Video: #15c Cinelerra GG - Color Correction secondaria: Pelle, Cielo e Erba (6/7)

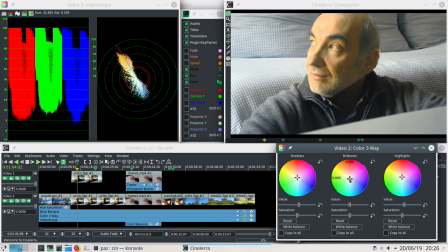8:09 Agiamo allora sui mezzi toni riportando il viso ad un colore migliore senza alterare troppo lo sfondo. Probabilmente dovremo fare una piccola correzione anche sulle ombre ma non è detto.
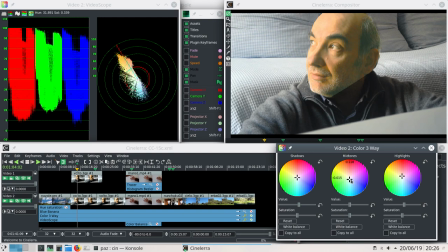8:24 Quando riusciamo a fare tutto con la correzione primaria è una fortuna in termini di velocità delle modifiche.
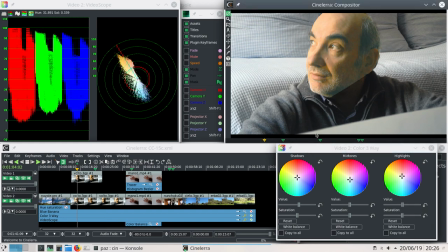8:33 In altri casi si può fare una maschera per limitare le modifiche alla sola figura senza influenzare lo sfondo.
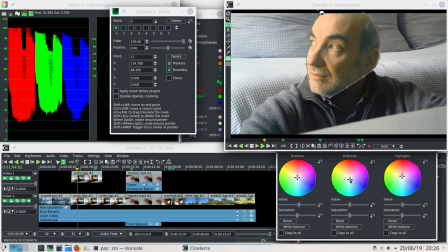8:41 Questo succede soprattutto se vogliamo regolare il contrasto di un viso mantenendo però l'equilibrio raggiunto per il resto dell'immagine. Il contrasto per un volto è importante perché permette di sfumare dettagli indesiderati rendendo la pelle liscia o, al contrario,
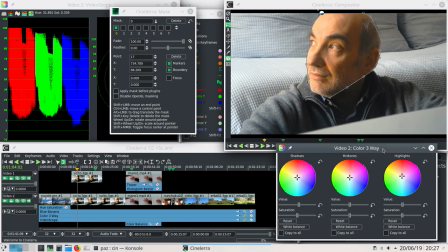9:00 mettere in risalto la rugosità o la barba o altri particolari.
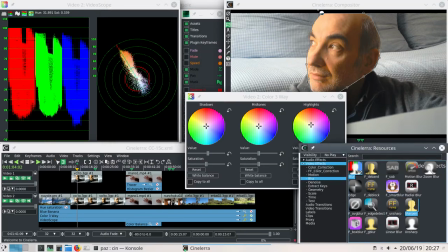9:05 In questi casi può venire d'aiuto anche l'uso dello sharpen o del blur.
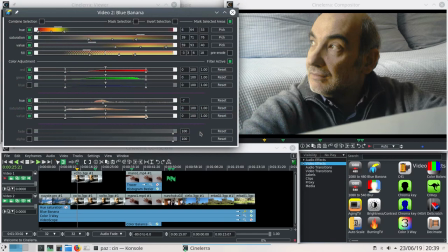9:12 Blue banana si usa quando dobbiamo isolare una parte specifica per modificarla a piacere
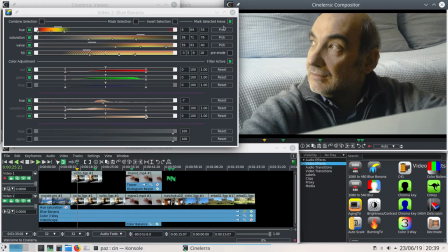9:17 oppure al contrario per proteggere una parte specifica dalle modifiche generali. Spesso si usa per isolare i capelli che devono essere corretti con cura per non comprimere tutti i dettagli in una massa nera
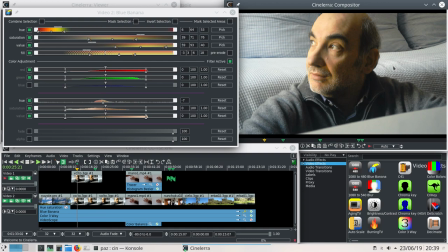9:34 amorfa o per non dare luogo a effetti di posterizzazione quando si agisce eccessivamente su altre parti,
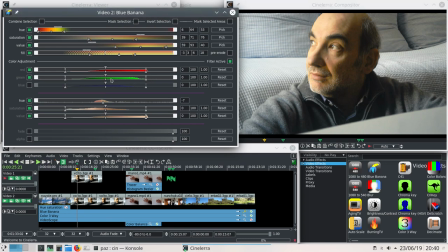9:42 come per esempio illuminare il viso.
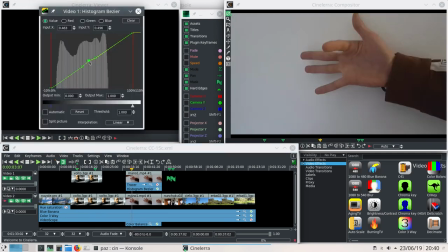9:58 Si possono usare le curve per lavori precisi e dettagliati, accettando però il maggior impegno e tempo che richiedono.
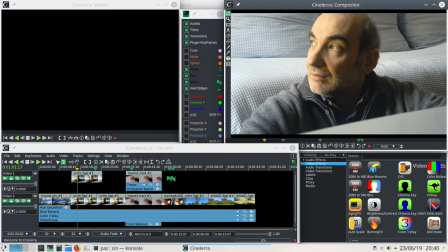10:09 L'impiego di Blue Banana si rivela necessario quando abbiamo a che fare con più figure, ognuna con una diversa tonalità della pelle.
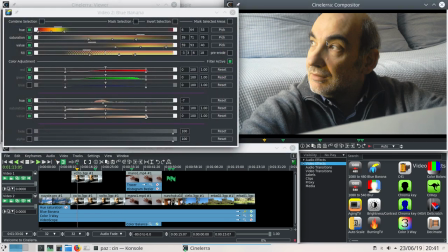10:18 Per agire su una sola di esse bisogna estrarre il suo matte. Il problema è che la tonalità arancio-rosse della pelle si ritrova un po'
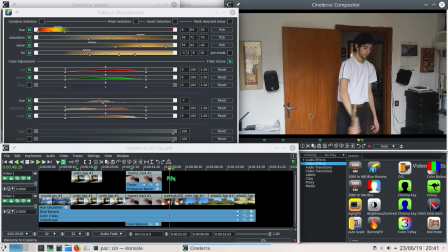10:27 dappertutto nelle immagini perché sono componenti comuni in ogni zona colorata.
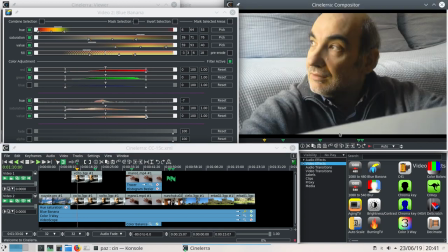10:34 Allora per restringere il campo ad un solo volto, escludendo tutto il resto, dobbiamo ricorrere anche alle maschere.
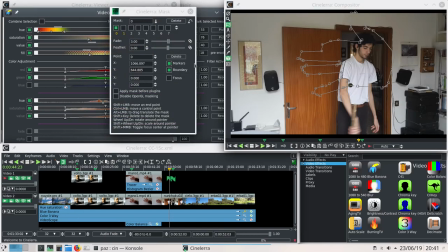10:41 Non solo, se la maschera di selezione si muove dobbiamo ricorrere ai keyframe.
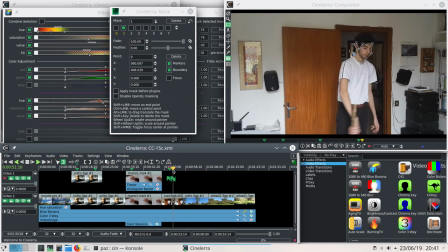10:49 Il lavoro può rivelarsi lungo e complicato ma probabilmente riusciremo ad ottenere un risultato soddisfacente
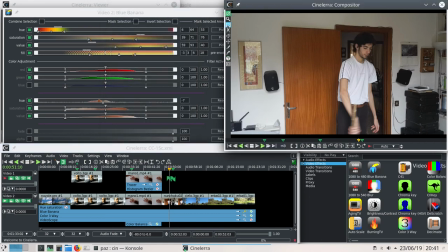10:57 perché gli HSL Qualifier e maschere dinamiche sono davvero una combinazione potente.
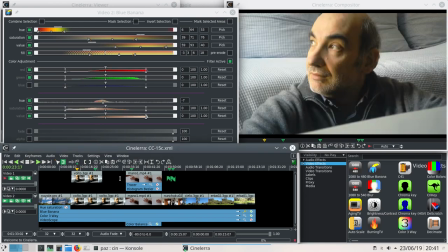11:05 Si può usare un trucco quando la pelle presenta troppi contrasti di luce al suo interno
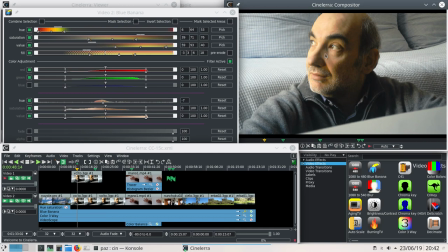11:10 il che porta zone che rendano diversamente la tonalità della pelle.
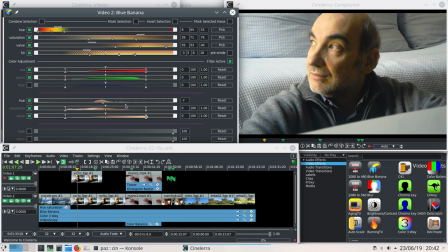11:16 intendiamoci la ricchezza di tonalità è un pregio perché la pelle di un unico colore netto sembra plastica però se vogliamo uniformare una pelle con troppi contrasti
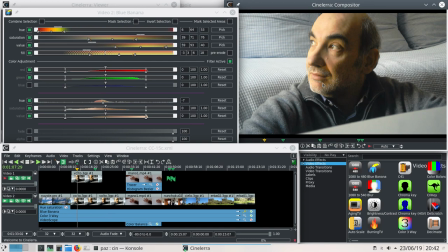11:27 che mal si amalgamano allora si crea una maschera di selezione con blu banana poi
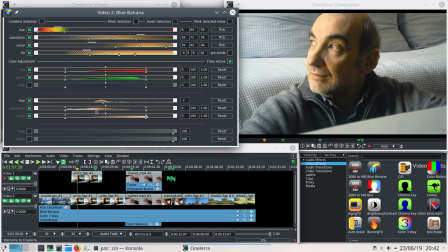11:32 si desatura un pochino in modo da uniformare le differenze di resta dei
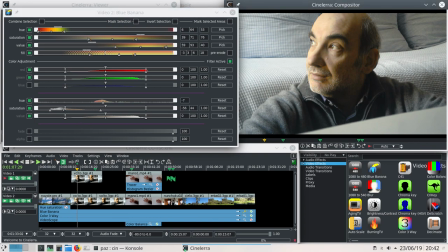11:37 colori e poi con color 3 way si aumenta un'unica tonalità
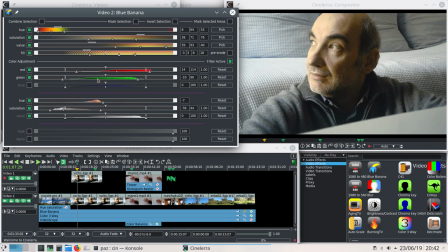11:43 nei soli mezzi tono in modo da ricreare una pelle più omogenea.
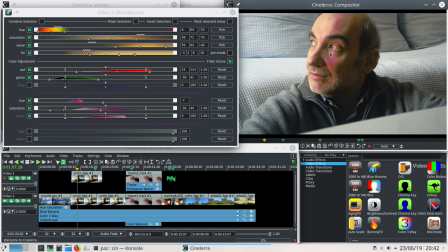11:49 Attenzione però a non esagerare con la desaturazione per non incorrere in un effetto artificiale quando incrementeremo il tono unico.
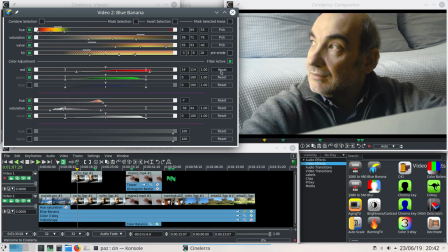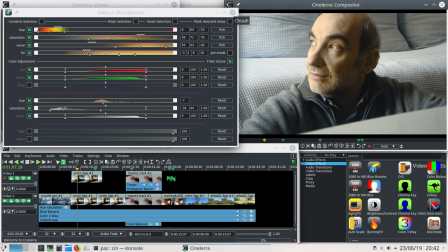12:04 Altro esempio è quando dobbiamo intervenire con forza sull'ambiente ma non vogliamo che la pelle ne venga influenzata.
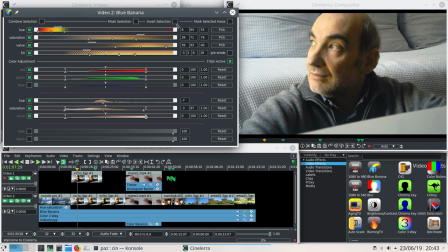12:11 Si usa ancora blu banana per separare la pelle dall'ambiente. poi si fanno due correzioni una sulla maschera di selezione per fare il grading della pelle e una sull'inverso della maschera di selezione per fare il grading dell'ambiente
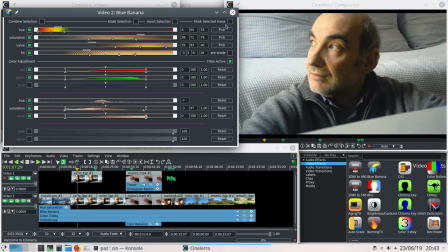12:29 tutti questi esempi e tanti di più cui ho semplicemente accennato sono trattati passo passo in casi reali nel libro Color Correction Handbook
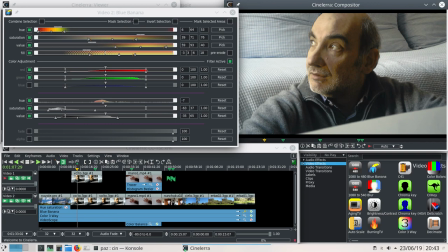12:40 per esempio parla di come rendere una persona un vampiro o uno zombie vi ho incuriositi vero
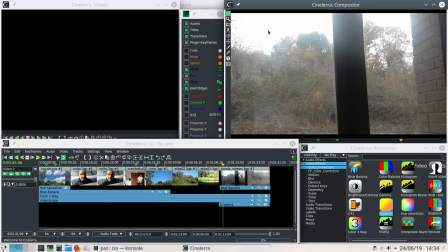12:47 passiamo a parlare del cielo succede spesso e risulti solo esposto bianco o con altri difetti e lo allontanano da una resa ottimale di un bel blu similmente alla tonalità della
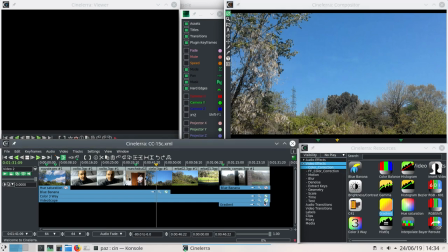13:03 pelle i toni del cielo si riuniscano intorno all'high line lungo l'opposto negativo però,
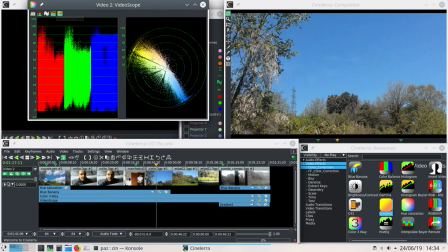13:09 e se ne discostano solo marginalmente, proprio come si era detto per la pelle. Per poter intervenire sul cielo dobbiamo capire che non deve mai essere un colore uniforme,
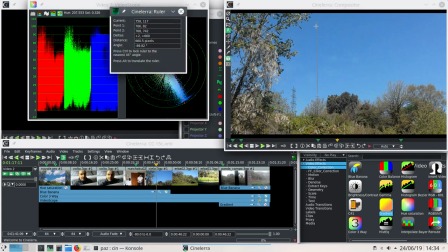13:21 ma deve presentare un gradiente che va da un blu più intenso fino a un celeste chiaro vicino alla linea dell'orizzonte.
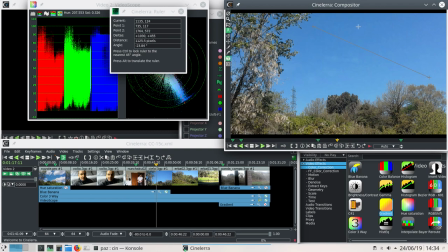13:29 Tale gradiente deve anche presentare un'angolazione che dipende dalla posizione del sole. Probabilmente se non rientra nell'inquadratura e ci troviamo nella sua posizione più alta, cioè a mezzogiorno, il gradiente sarà verticale dall'alto verso il basso.
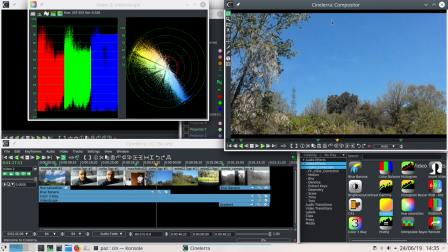13:49 Anche la saturazione passa da valori più accesi in alto, circa il 50-60%, diminuendo mentre scende verso il suolo.
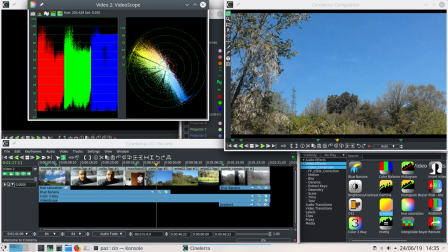13:58 Può arrivare anche a zero. Al contrario la luminosità è più alta vicino alla linea dell'orizzonte e tende a diminuire salendo verso l'alto.
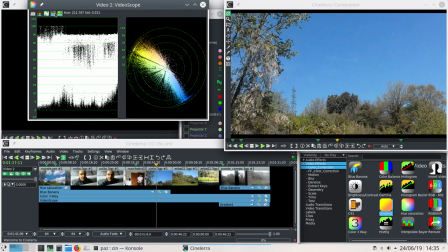14:10 Però si deve anche tener conto del tipo e del colore del suolo che può influire pesantemente sul gradiente del cielo.
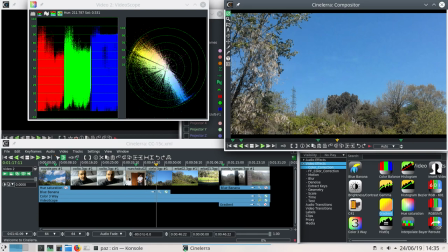14:19 Tutti questi comportamenti sono dovuti al fenomeno della rifrazione chiamato Raylight Scattering.
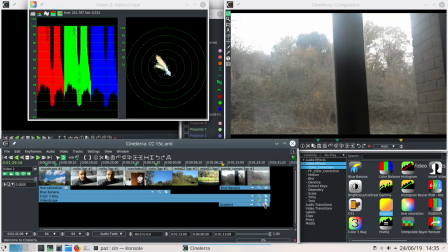14:28 Immagini debbiose o fumose possono essere migliorate aumentando il contrasto per rendere più evidenti i particolari,
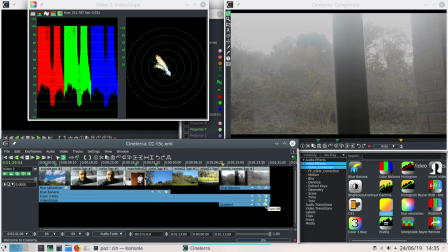14:36 mantenendo comunque la nebbia. Come al solito la cosa migliore è fare buone riprese.
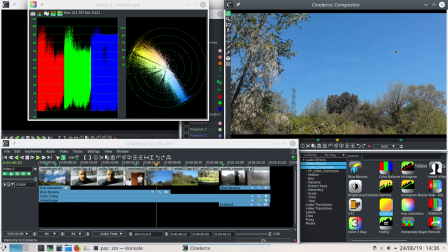14:43 Siccome il cielo è sempre sovraesposto rispetto al terreno, si possono fare le riprese utilizzando un filtro polarizzatore o anche, se possibile, un filtro neutro, cioè gli ND, graduato.
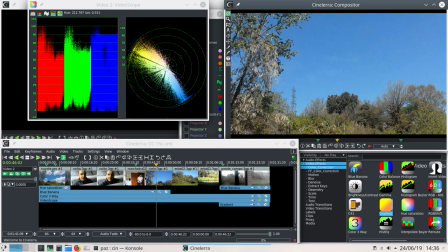15:01 Comunque possiamo fare molto in post-produzione.
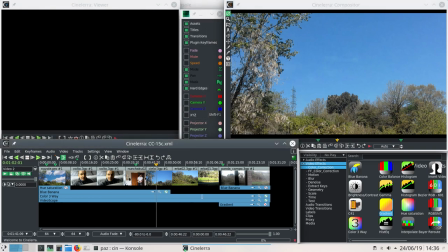15:04 L'intervento più semplice sarebbe di agire sulle curve di tonalità, che però, purtroppo, sinelera GG non possiede.
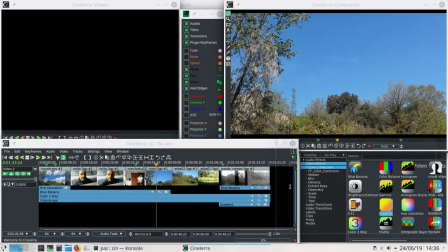15:13 Possiamo invece usare blu banana. Prima osserviamo un cielo sereno con il waveform.
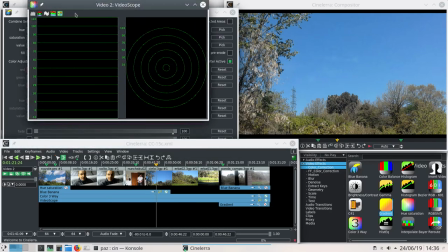15:21 Si vede che i valori si concentrano nell'intervallo 60-70% e cioè sui mezzi toni.
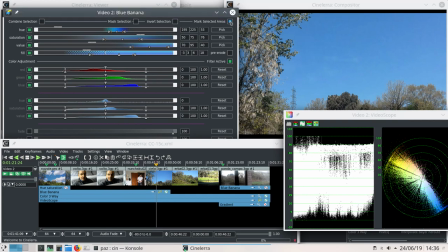15:29 Creata la nostra maschera di selezione possiamo intervenire su tonalità, saturazione e luminosità per arrivare al cielo desiderato
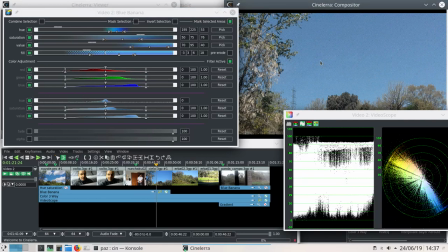15:39 Per regolare precisamente tonalità e saturazione ci basiamo invece sul Vectorscope che ci aiuta a non andare
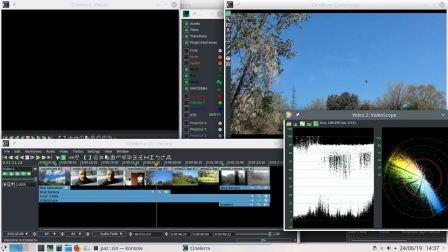15:47 oltre il 50% per non ottenere un effetto artificiale In inglese si dice Neon Light Sky Con questi interventi non troppo invasivi si riesce a mantenere il gradiente del
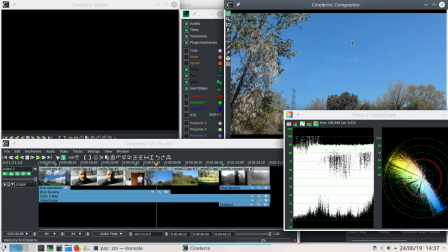16:01 cielo originale mantenendo un effetto naturalistico Se
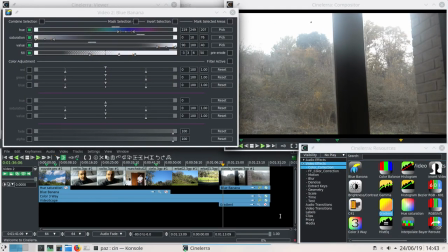16:06 invece dobbiamo ricorrere al filtro gradiente o alla vignettatura dobbiamo stare molto attenti per ottenere un buon risultato